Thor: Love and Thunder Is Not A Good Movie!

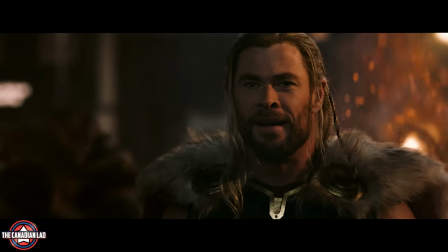Hey everyone, I'm TheCanadianLad and today I'm gonna give you my honest opinion on Thor Love and Thunder and explain how this movie could have been so much better.
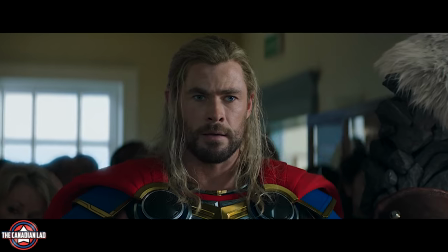Now I have to say it, there will be massive massive spoilers as I'm about to tell you the entire premise of Thor Love and Thunder, so we have a better perspective.
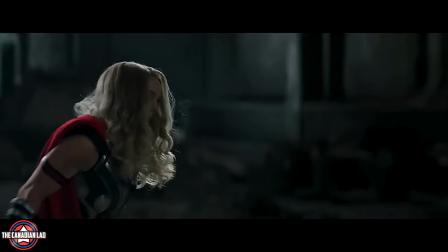So if you haven't watched the film yet, please click away right now, but if you did then let's get going without wasting any time.
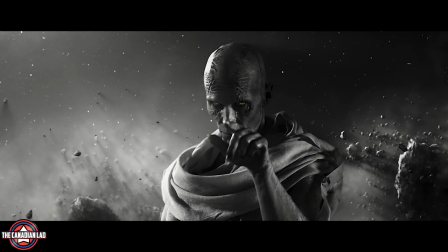First and foremost, not enough screen time for Gorr the God Butcher. That's right, even the people who love the film have this complaint.
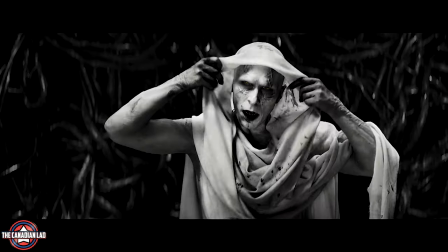Christian Bale stole every scene that he's in and he was the best part of the film as well.
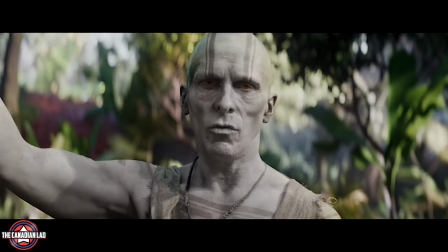But there's no logical explanation as to why his screen time was cut so short.
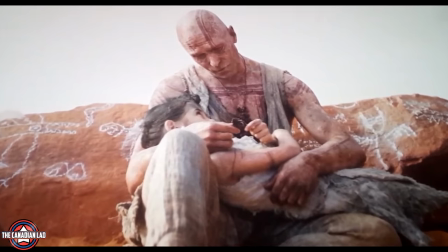The way the movie opened by giving us a backstory as to how Gore became the God Butcher, that was really nicely done.
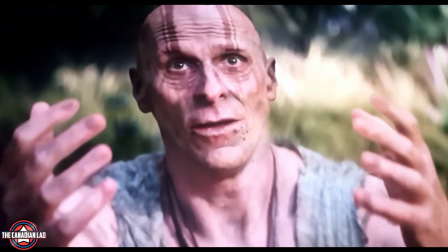And I for a moment thought if the movie is beginning with Bale, we might be in here for a treat. But I was so wrong because we hardly saw any butchering.
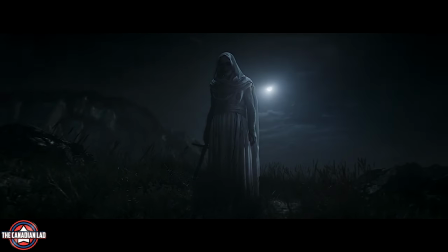Now some might say it's a romantic comedy and that's why the name Love and Thunder. But then why would you introduce a villain like Gorr the God Butcher and completely waste him like that?
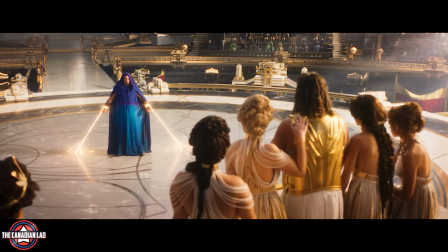I mean it's an irony that we have a location full of gods in this movie aka the omnipotent city and a villain
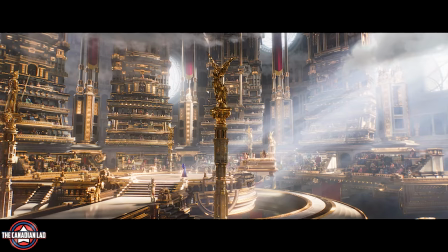literally called the God Butcher and there's no action scene with said God Butcher in said location.
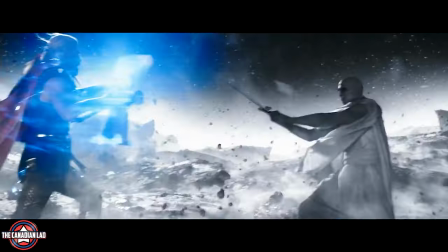We should have gotten scenes where we visually see Gorr butchering gods around the cosmos. Instead they decided to show us through a screen on the Benatar.
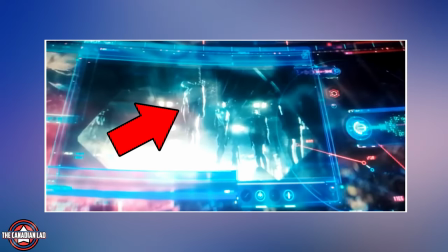Even though the shot we see on the screen has been taken directly from the comics, but we as an audience just can't quite connect to a story unless we've been shown what happened.
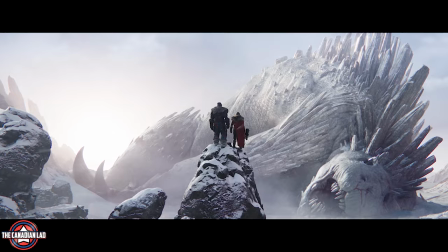The same goes with Felaga the Behemoth. Gore kills him, but we never get to see how.
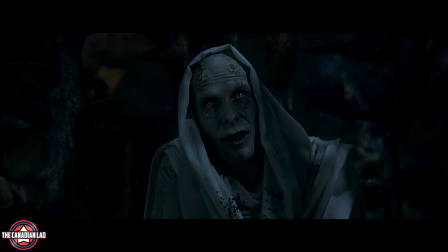And if you think about it, we literally have a god butcher as the primary antagonist, but we see Thor killing more gods in this film.
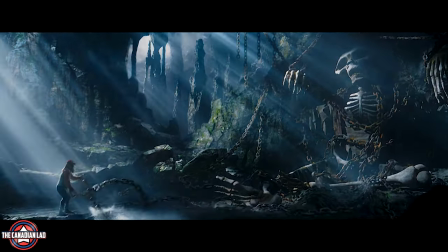I mean, on one hand, we're not shown important action sequences, and on the other, we're constantly being spoon-fed the plot to us.
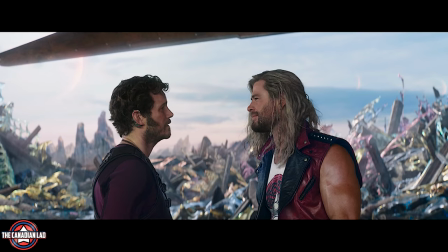In simpler words, we are deprived from watching scenes that will leave an impact and make the audience go woe,
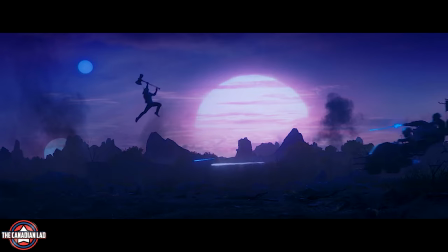while at the same time being reminded of the plot every 30 minutes. Now the second reason why I believe this movie lacked any real conviction is the Taikaism.
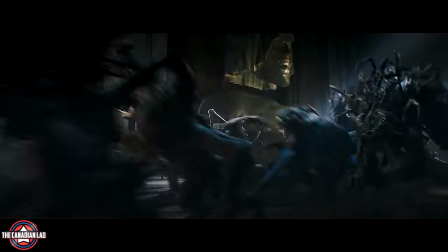Taika's writing style and way too much humor are sometimes his own worst enemy.
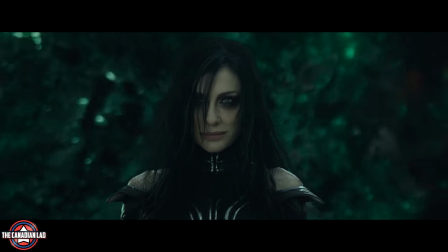It worked for Ragnarok because it was something so new and it was refreshing. Keep in mind, Ragnarok was a major upgrade since Thor The Dark World.
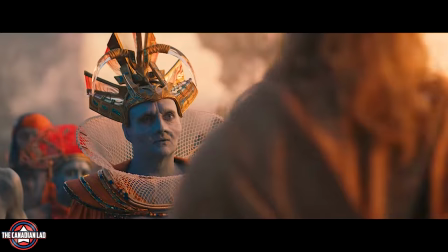But Love and Thunder feels like Ragnarok dialed up to 11. It's not exactly an upgrade.
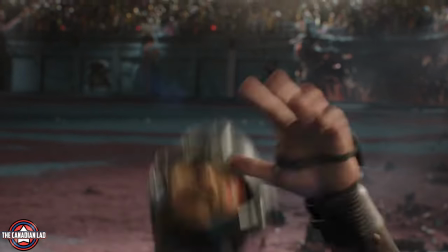I'll give you an example why Ragnarok was so good.
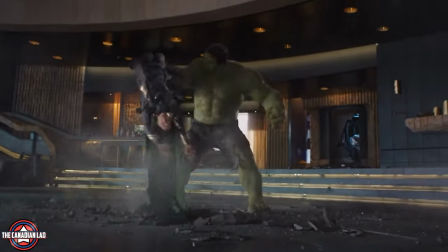When Hulk smashes Thor the same way he smashed Loki back in The Avengers, Loki screams and says, yes, that's how it feels.
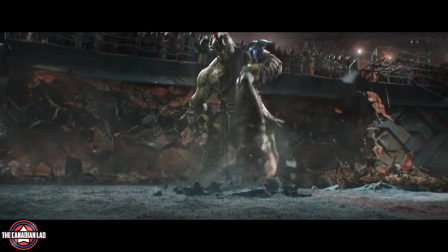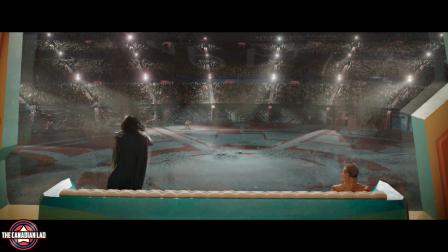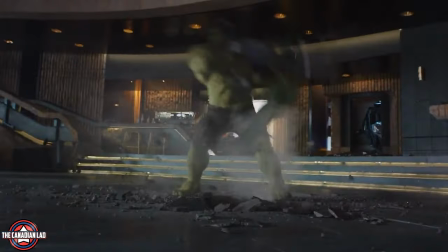Now this joke worked for every audience. Because this was in the making for almost 8 years.
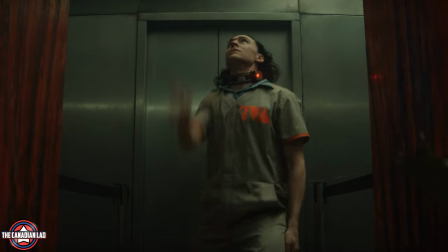If you're not a fan of the MCU, you wouldn't get it. But if you are, you would surely laugh at this. The jokes in Ragnarok just landed way better than Love and Thunder.
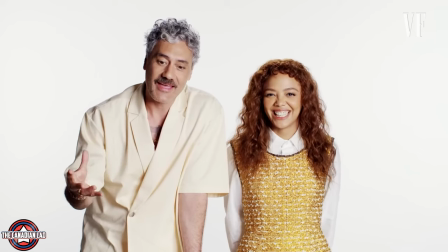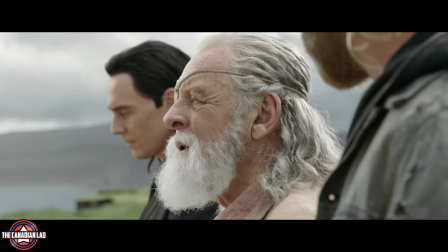Plus, Taika Waititi admitted himself that he went and reshot this bit with Odin where he passes away in Ragnarok.
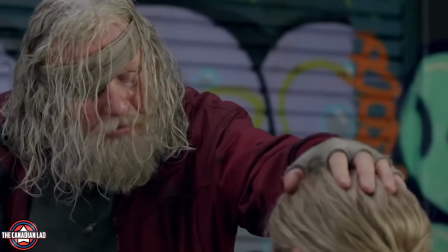Because the original scenes were so comedic that it took away all the right emotions we're supposed to feel.
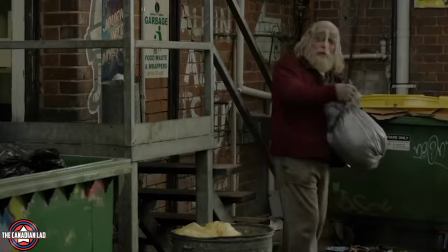Originally, Loki and Thor were supposed to find Odin as a homeless person. There were lots of jokes and then Odin died.
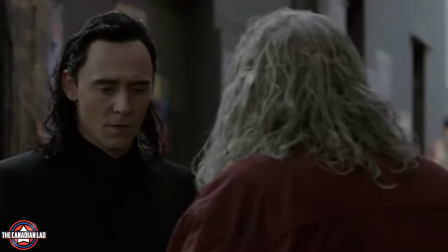But Taika felt that That scene didn't need any comedy in it, so he went and reshot it and gave Odin the ending he deserved.
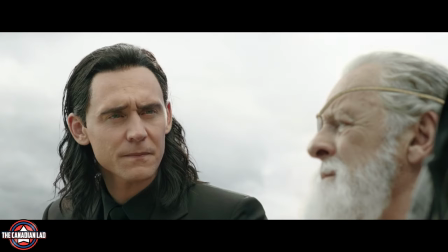Not only does this scene have no comic relief, but it was toned down so much that it almost didn't feel like a Taika movie.
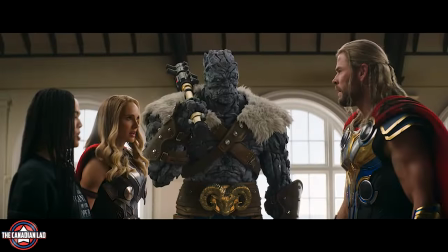But in Love and Thunder, almost every scene takes a comedic turn. I feel like there were genuine moments where Thor should've shown leadership and instead he gets passed off as an idiot.
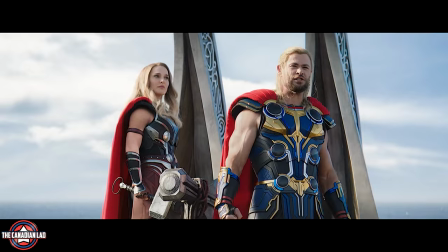Yes, we shouldn't expect seriousness out of this film, but they still could've struck a better balance.
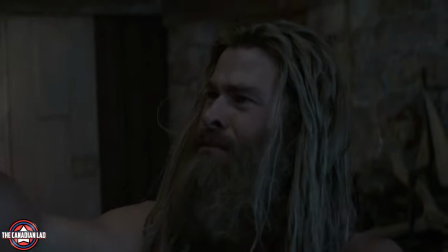You can be funny without making Thor a complete moron. I mean you'd think that someone who went through so much pain and grief, who has been alive for so long,
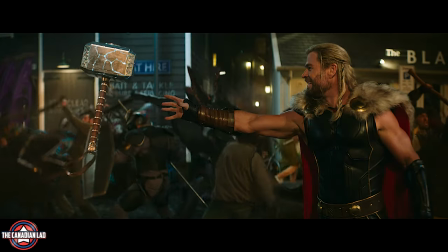would finally learn to get serious at the right time but no, he just doesn't.